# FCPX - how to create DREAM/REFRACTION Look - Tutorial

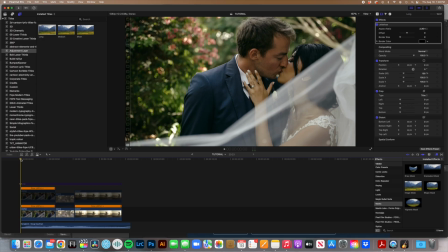[0:06]
guys, it's Joel from Narrow Road. I just wanted to share a quick tutorial with you that I think really enhances some footage that, you know, for your wedding films or whatever you want to use it for. It's just a cool little trick that I found just messing with our own videos,
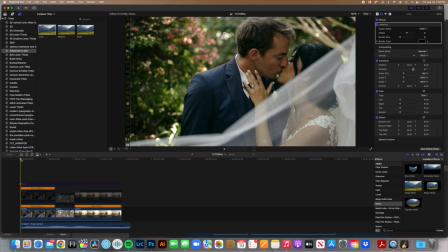[0:20]
and I thought I'd share it with you, and hopefully you enjoy it and can add some flavor to your videos.
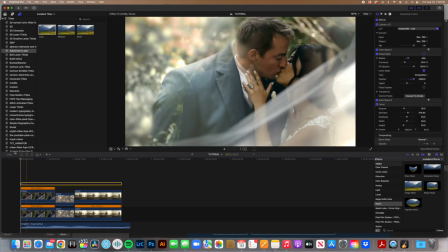[0:27]
So let me go ahead and show you kind of the look real quick, and we'll go from there.
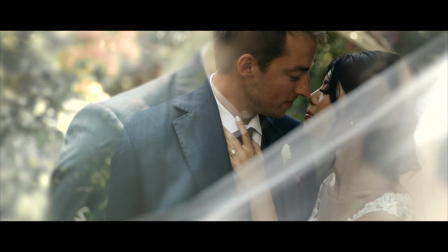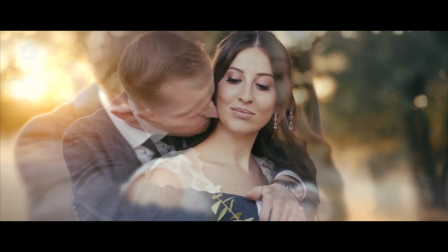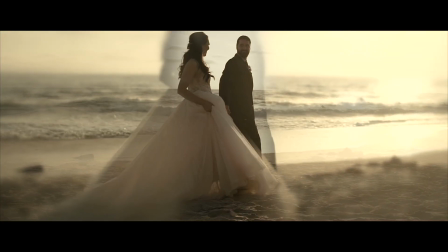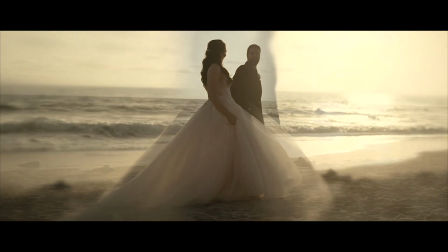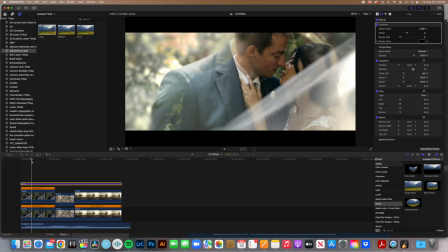[0:52]
All right, so that's the look. It kind of has this dream refraction, like you're shooting through glass type of feel, and I think it's a really cool look. I kind of love the dream vibe, and you know, I think this look with like some
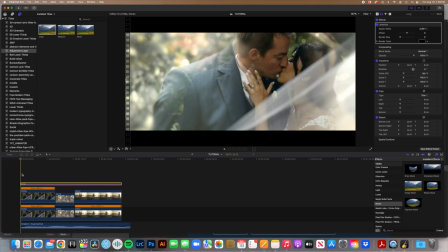[1:09]
voiceovers, you know, sounds really good and looks really good.
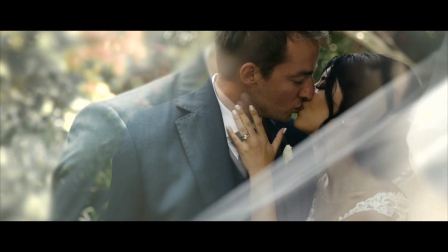[1:12]
I mean, you could just kind of picture something like, Jonathan, I have always loved you.
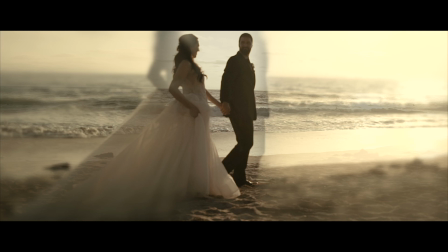[1:21]
You mean the world to me. And because of that, I can't picture living in this world without you.
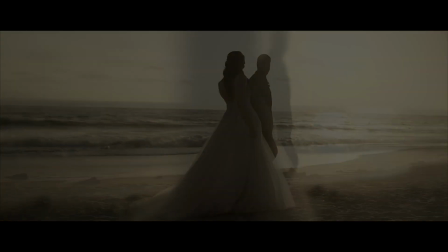[1:29]
You are my world. Or, you know, from a guy's perspective, you'd be like, I can't wander around this world without you.
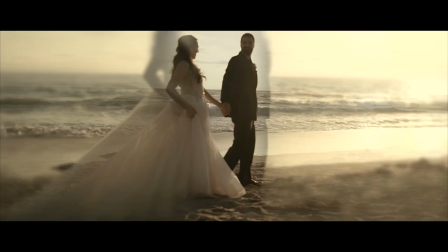[1:41]
Julie, I love you. Let's keep dreaming together. You know, there's just stuff you could do. You got Arnold. Hi, how are you?
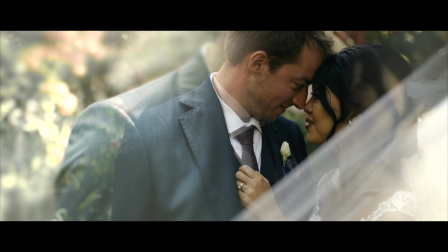[1:59]
What are you doing over there? Why don't you come over here?
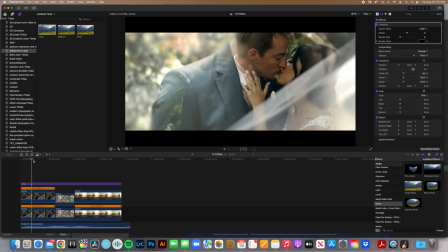[2:05]
I'm here. Okay, you guys get the idea. So, that's the look.
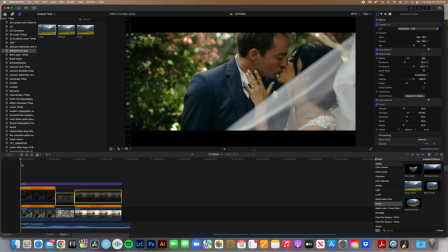[2:10]
We've seen the look. Well, let me go ahead and just get into how to make it happen, okay? So, you're going to start off with your footage. You know, make sure you got your clips kind of have like, you know, they're cut to where you want it, and you have your color correction on it that you want, your LUTs, your looks,
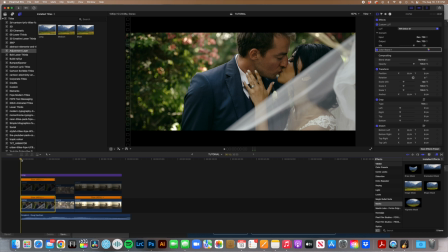[2:27]
whatever you want to use to make your footage look pretty. Start off with that. Get your clip looking nice, getting it cut where you want, and then we're going to do a simple hold down the Option key, make a duplicate. So we're going to make a duplicate, okay? So we have this duplicate, and wow, look, it's already looking amazing. Just kidding. Nothing happened.
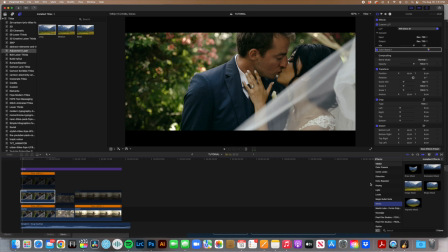[2:47]
So get your clip, go to the masks in your effects browser over here on the right, if you're in Final Cut, and just do a little shape mask, something simple. Now this is the important part though, because wherever you put your mask, you're gonna put the focus of the clip.
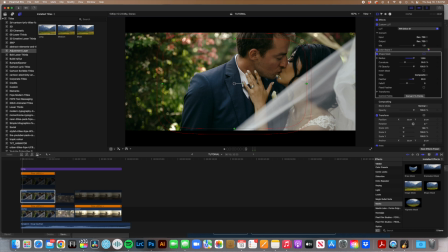[3:04]
And in this clip between this couple, you know, the action is here in between them, right? Like this kiss and the look, the way they look at each other. It's a powerful shot. So that's the focus. So we're gonna move the focus there, and we're just gonna kind of bring this down a little bit, you know, to get the focus right on where we want it.
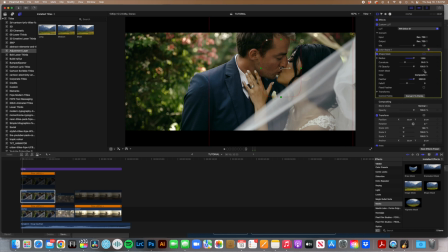[3:23]
So that's the mask. Now over here we have our mask. We're gonna invert it, and then we're gonna add another color correction, and this is gonna start messing with everything outside of the box.
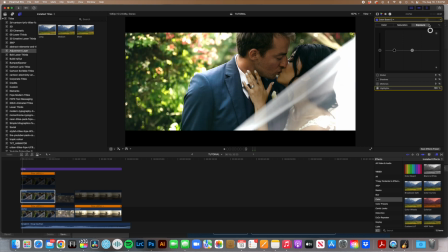[3:37]
So that's why we inverted it. So if you see me mess with the exposure, you see how it's just messing.
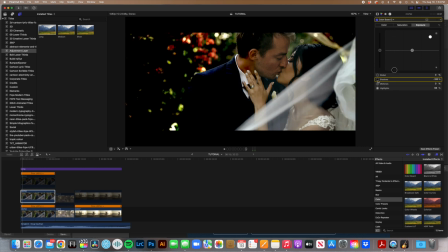[3:45]
Look at that. It's not touching anything inside the mask.
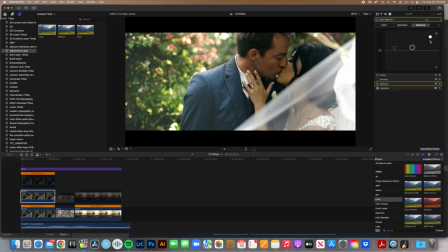[3:49]
Okay, so that's what we want to do. We're going to kind of blow the background out a little bit, soften it up, make it look wider. Okay, step number one. Step number two is we're going to go to the blur section down here and click the focus blur.
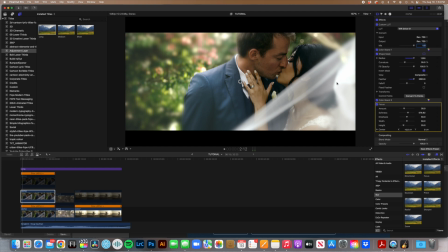[4:05]
Look, it's already getting there, Johnny. I said it's already getting there. Okay, it's getting there.